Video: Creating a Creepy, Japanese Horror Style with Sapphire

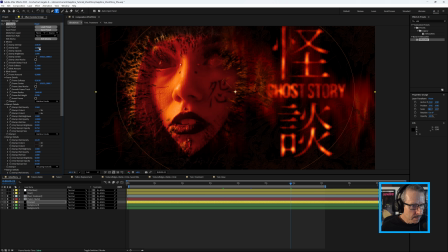1723s
And I can always come up and I could play with, the overall stamp size, density, stamp opacity. Once the stamps are in place, you can use their individual settings or the global settings. I just type in seed.
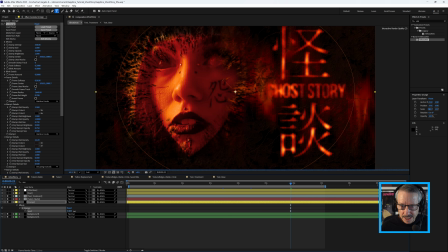1741s
There's also a seed value as well. So once I've got it dialed in, I just play with the seed until I've got exactly the look that I want.
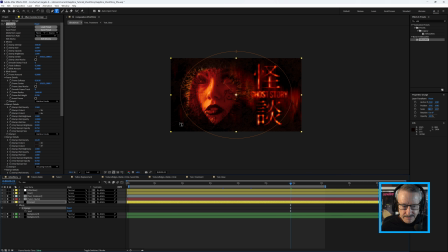1753s
Very nice. Okay, above that we have some dust.
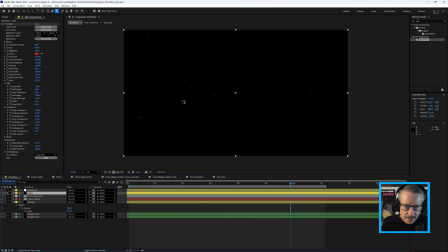1759s
So this is S dust. I'm just going to solo that. So a little bit of drifting dust. There's just an amber preset inside the Sapphire dust presets. Always very effective for adding a little bit of depth to a shot. Not too much though, just a little bit.
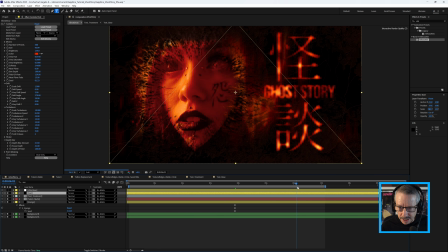1778s
You may not have even noticed it when you saw the initial render. Just floating over the top. And last of all, an ultra glow adjustment layer. Now for this ultra glow adjustment layer, what I've done is I have
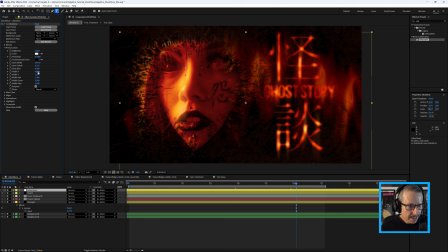1793s
decreased the width X, taken that right down to make these quite sharp, okay? So they're vertical lines, which is quite a nice look. And that's just being picked up in the brightest areas.
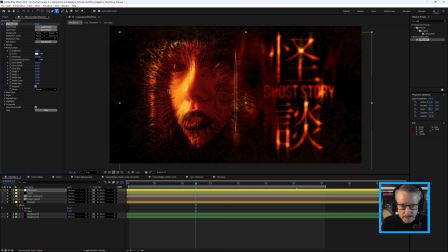1808s
Without it, it looks okay, but I like how it picks up the highlights in the talent and also in the text. And as usual, I could have played for hours, but of course you have to finish somewhere. But if you do have any questions about anything you've seen here and want to know more, please leave a comment. You can learn more about Sapphire's effects and also Continuum's effects on the Boris Effects website, where you can also download a free trial. Once again, this is John for Boris Effects. See you in the next tutorial.